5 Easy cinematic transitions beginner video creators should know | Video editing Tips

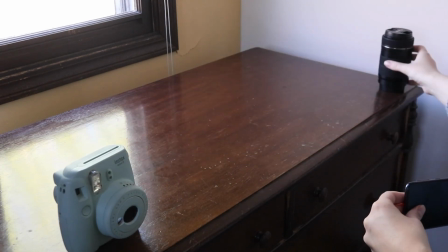[4:17]
Rotate the camera all the way around, even though we're only going to use half of it. It's going to make it a lot smoother.
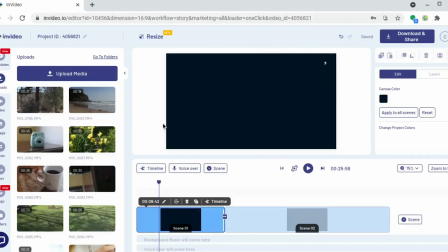[4:22]
And then repeat the same shot with your second object. All right, then we're going to bring these 2 clips into the editor.
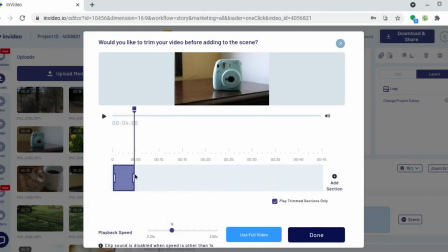[4:27]
Basically do the same thing we've been doing. Cut your first clip right in the middle of the rotation. Hit done, then cut your second clip from the beginning right in the middle of the rotation.
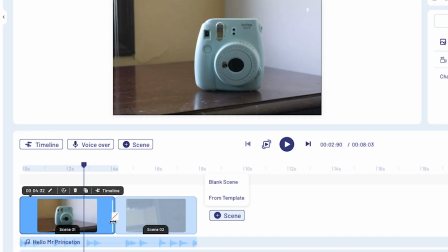[4:36]
And then if you didn't get it quite right, you can always adjust where you cut the first clip by dragging it on the timeline here. And then I'm also going to give it a little blur like the last one. So click the box in between the 2 clips.
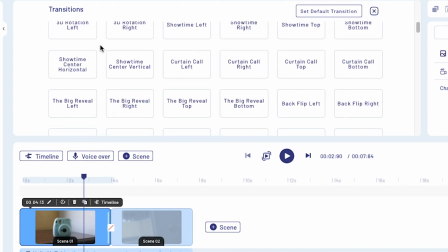[4:48]
That brings up the transitions. And then under animations, select fade, And there you go. Before we move on to transition number 4, I just wanted to let you know that you should definitely subscribe to this channel if you're enjoying this video, because we post super helpful video creation tips like this every day and you don't want to miss them. All right, now moving on. All right, transition number 4 is a speed ramp transition. And this one's a little bit more focused on the editing than the shooting, but you are going to need to use a shot that has a little bit of motion to it.
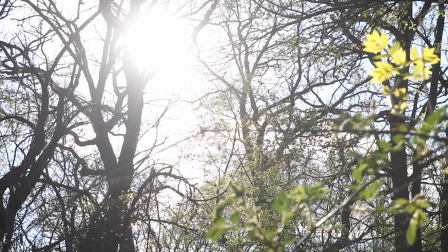[5:16]
So the clip starts off being slow motion or normal speed, and then it just sort of speeds up at the end,
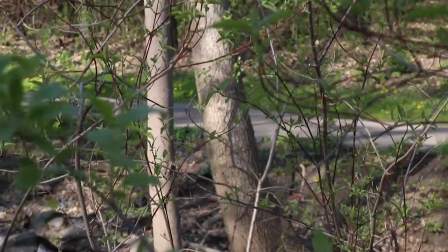[5:21]
which kind of takes us away from whatever was happening in that clip so that we can just go ahead and transition into the next clip.
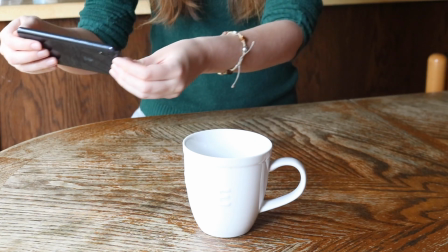[5:28]
And it works best if you kind of pan across your object so that at the end of your shot, the object is out of the frame. So once you get a shot like that, go ahead and bring it into InVideo. So what I'm showing you now is how to split the clip into 2 scenes.
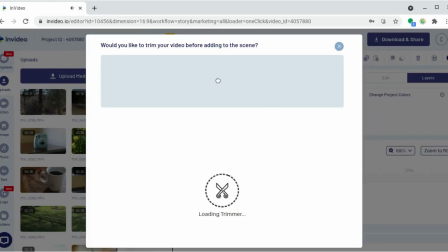[5:42]
Start by dragging your clip onto the background and then trim it right to the point when you start to pan away from your object.
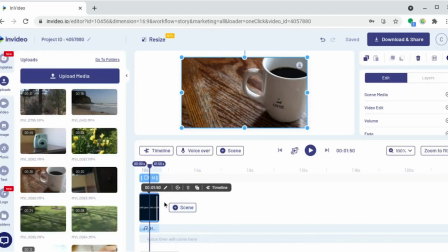[5:47]
Then hit done, and now come down to your timeline. Click on your clip, and you'll see there's a little icon with 2 boxes and a plus sign.
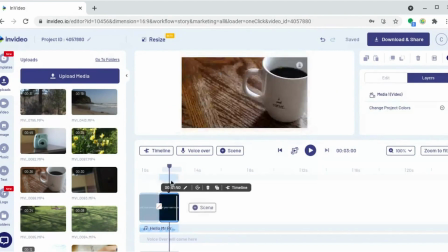[5:54]
Click on that to duplicate your scene. And then click on the duplicate scene that you just created. Come over to the right-hand side, hit Video Edit, Trim Video.
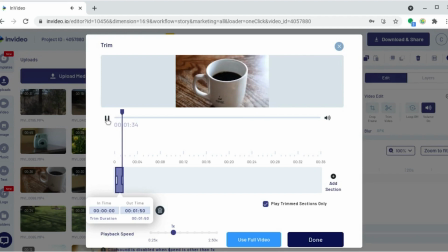[6:04]
That brings up the trimmer tool again, and as you can see, it's trimmed to the exact same spot that we trimmed it before because it's just a duplicate of the last scene.
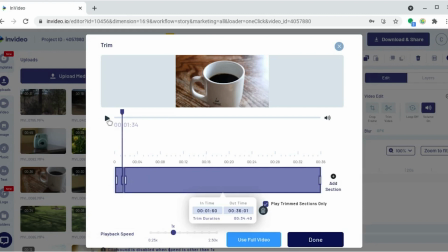[6:12]
And then you're going to hit Add Section. So that's going to add a new clip that picks up right where the other one left off.
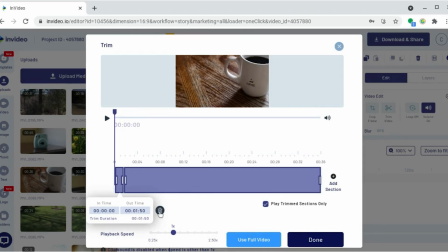[6:18]
All right, then just go ahead and click on your first clip and hit the trash can icon to delete it.
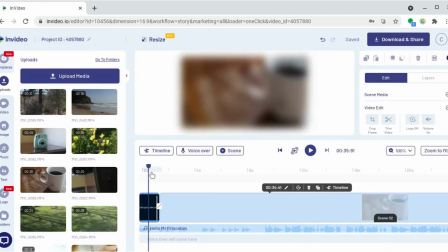[6:23]
Then hit Done. So now if you play those 2 clips together, you can see it's just the same video but split into 2 clips without anything in between. And the reason we did that is because we want this video to speed up just at the end. So go ahead and click your second scene, and then we're going to speed it up.
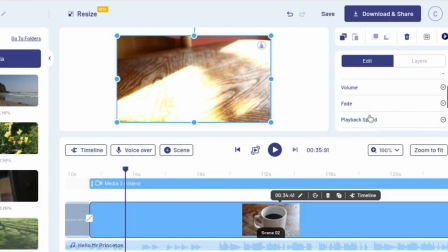[6:38]
So come over to the right-hand side, click Playback Speed, and then I'm going to speed it up pretty significantly. So that's going to create the effect of the video speeding up at the end. And you can use this to transition into anything, so you can really use whatever clip you want after this. All right, that brings us to our last transition, which is the bokeh transition.
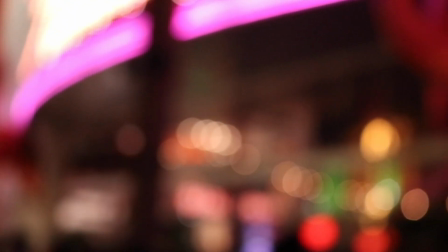[7:02]
If you're not familiar with the term bokeh, it's basically when you have something in your frame that's intentionally out of focus.
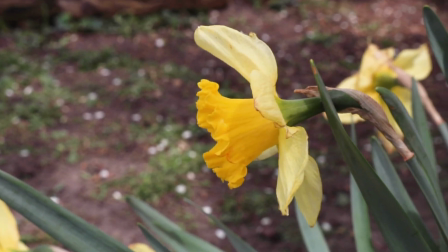[7:08]
So a lot of the time bokeh is used in the background to have kind of a nice soft background behind your subject.
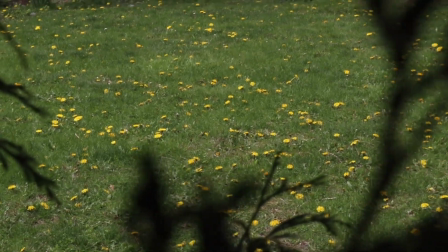[7:13]
And it can also be used in the foreground, kind of to frame your subject. And that's how you can use it as a transition.
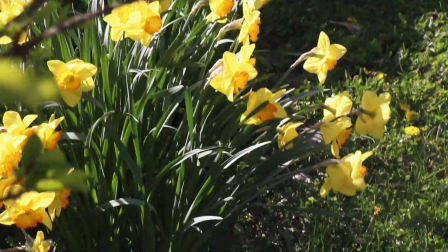[7:19]
So if you have some leaves out of focus in the foreground, pan over so that the leaves completely block the camera.
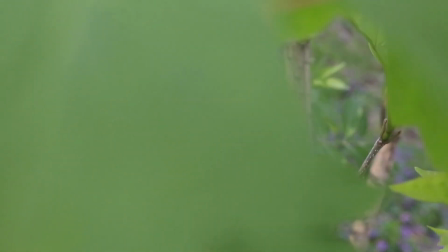[7:24]
And then for your next shot, you're gonna start with leaves being in front of the camera and then pan away from that.
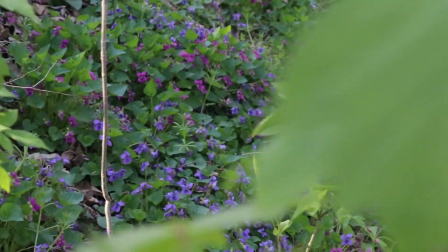[7:30]
So you can be in a fully different location, but if you have the same object covering the camera in both instances, that's how you use it as a transition.
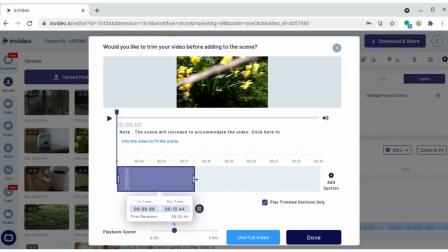[7:37]
And then you can just cut the shot right as the frame is covered with the leaves, and then just add your next shot right after that. So that's how you can add a bokeh transition using your camera. But let's say that you forgot to shoot any transitions at all in your camera.
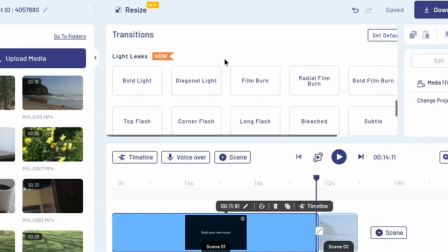[7:50]
That is where my hack comes in. InVideo has a section of transitions called light leaks. So I'm gonna go ahead and click on the one called Omni Flash. And as you can see, that makes it look like there's bokeh in the foreground. So even if you didn't shoot any bokeh, this is a way to kind of fake it in editing. All of the light leaks transitions have a really cinematic look to them. So that's my hack. If you forgot to shoot any transitions in your camera, just go ahead and use the light leaks transitions. I love that video hack, and I actually have one more bonus hack to share with you, and that is to shoot a lot of B-roll anytime you're making a video.